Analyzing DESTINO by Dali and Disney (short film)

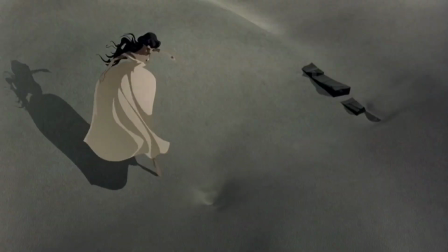[8:13]
Just as the two move toward each other, they are obstructed by a maze of ruins.
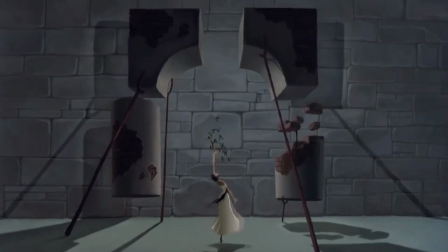[8:20]
Dahlia, who is on lower ground, sends what looked to be, and this is an educated guess,
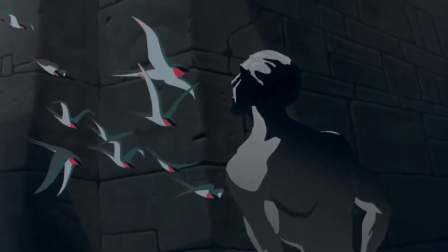[8:26]
A flock of Fiji parrot finches that lead Kronos
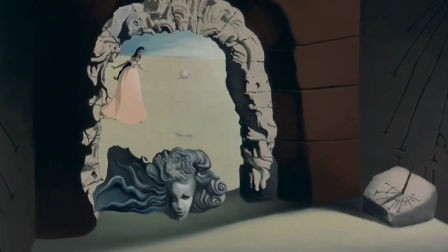[8:31]
to an aperture where he and Dahlia see each other again. 4.
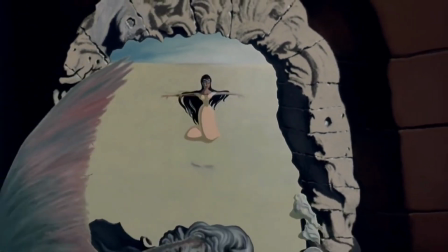[8:40]
Climax However, the image Kronos sees becomes an illusion.
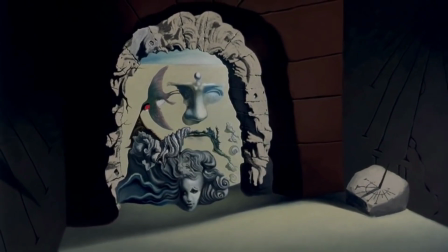[8:49]
The image of a man. and so he walks through the opening and takes on the features of the illusory man.
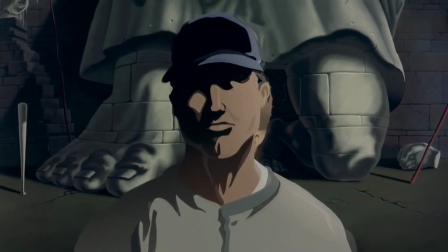[8:59]
A medium close-up shot reveals Kronos dressed as a baseball player and in the background
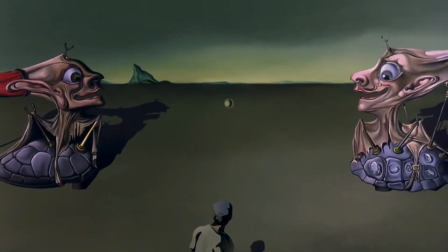[9:05]
is a baseball bat conveniently placed on the backdrop of genuflected legs.
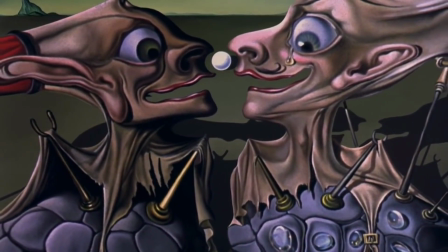[9:13]
He's caught off guard when two tortoises enter the frame from opposite sides.
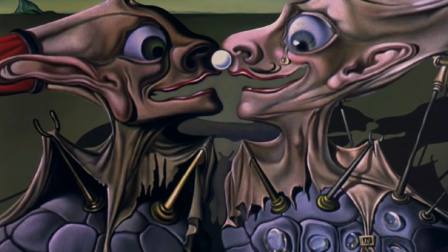[9:18]
Their backs are cloth-like figures, visibly supported by poles. The one on the left outwardly represents the feminine, probably because the right adorns a moustache, alluding to the masculine.
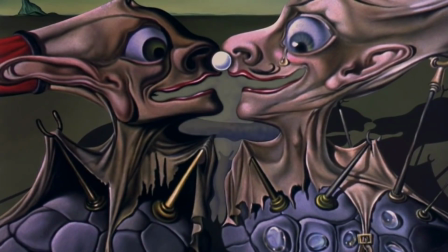[9:35]
The two halves represent a composite whole, more so when they come together and reveal the shape of
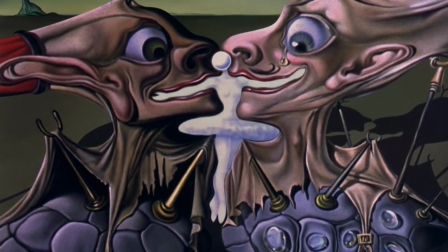[9:44]
a ballerina who has a pearl-like globe for a head.
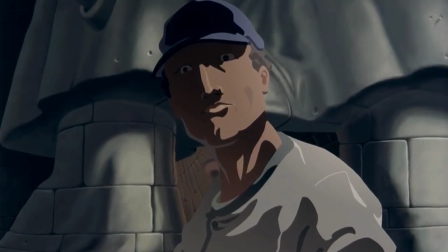[9:49]
It can be assumed that the ballerina is Dahlia, as it only makes sense.
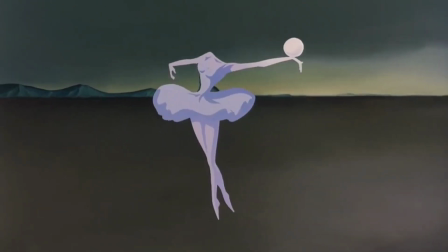[9:55]
By extension, it can be recognized that the baseball player has no significance without a ball.
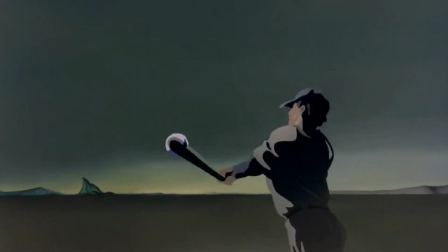[10:02]
So when the ballerina provides that which gives him significance, the ball, it shows the intricacy of the relationship and the way it abides in sacrifice. 5. Falling action or return.
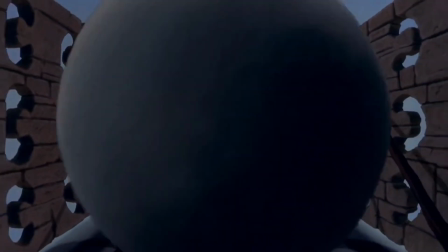[10:23]
As a result of the events of the climax, the ballerina's head is struck and accelerates through a passage.
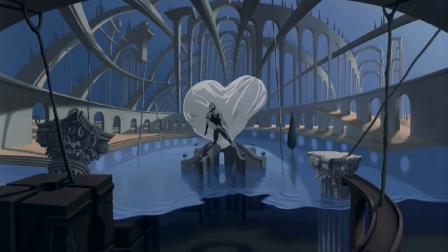[10:32]
The passage reveals a full shot that displays Kronos and a billowing white fabric that he takes in for embrace.
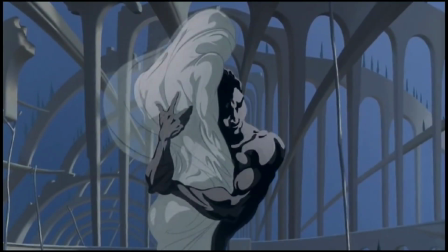[10:41]
The fabric is another one of Dahlia's manifestations and seemingly the only way the two can hold each other.
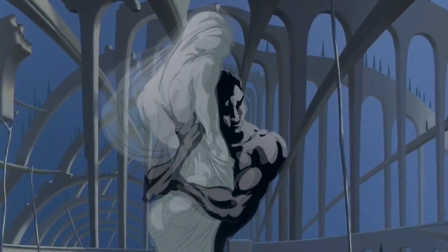[10:51]
In fragments, the fabric appears to be assimilating into his chest.
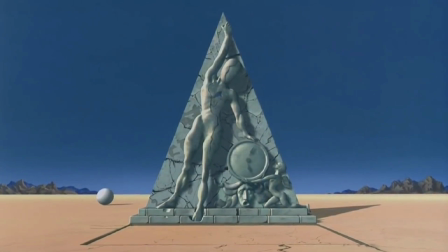[10:57]
The next full shot reveals the familial scene of the figurine in the sparse landscape. 6. Resolution The
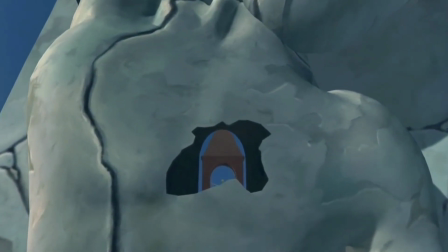[11:12]
tale is resolved when the frame peers into the gaping hole in the figurine's chest.
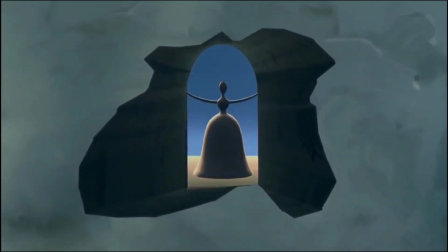[11:18]
There, a bell is fixed. Considering the incident in the falling action, it is clear that Kronos and Dahlia are one. She, in his chest, exemplifying a heart,
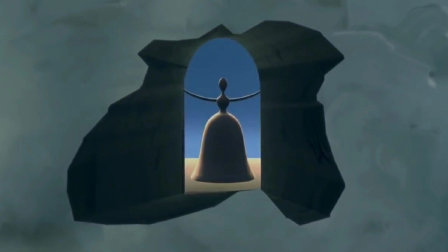[11:36]
that which gives life, and he, the holder and protector. 7. Denoment or Revelation
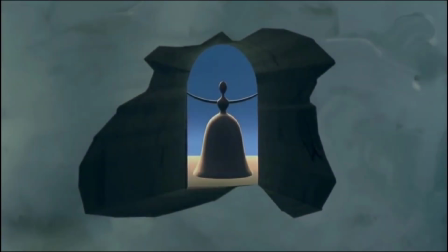[11:50]
Though they aren't in their anthropomorphic forms, their destinies are fulfilled in that, one way or the other, they could be together.
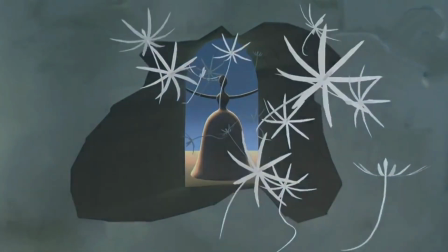[12:01]
This transcends the usual carnality of romance and allows love to be translated into a symbol.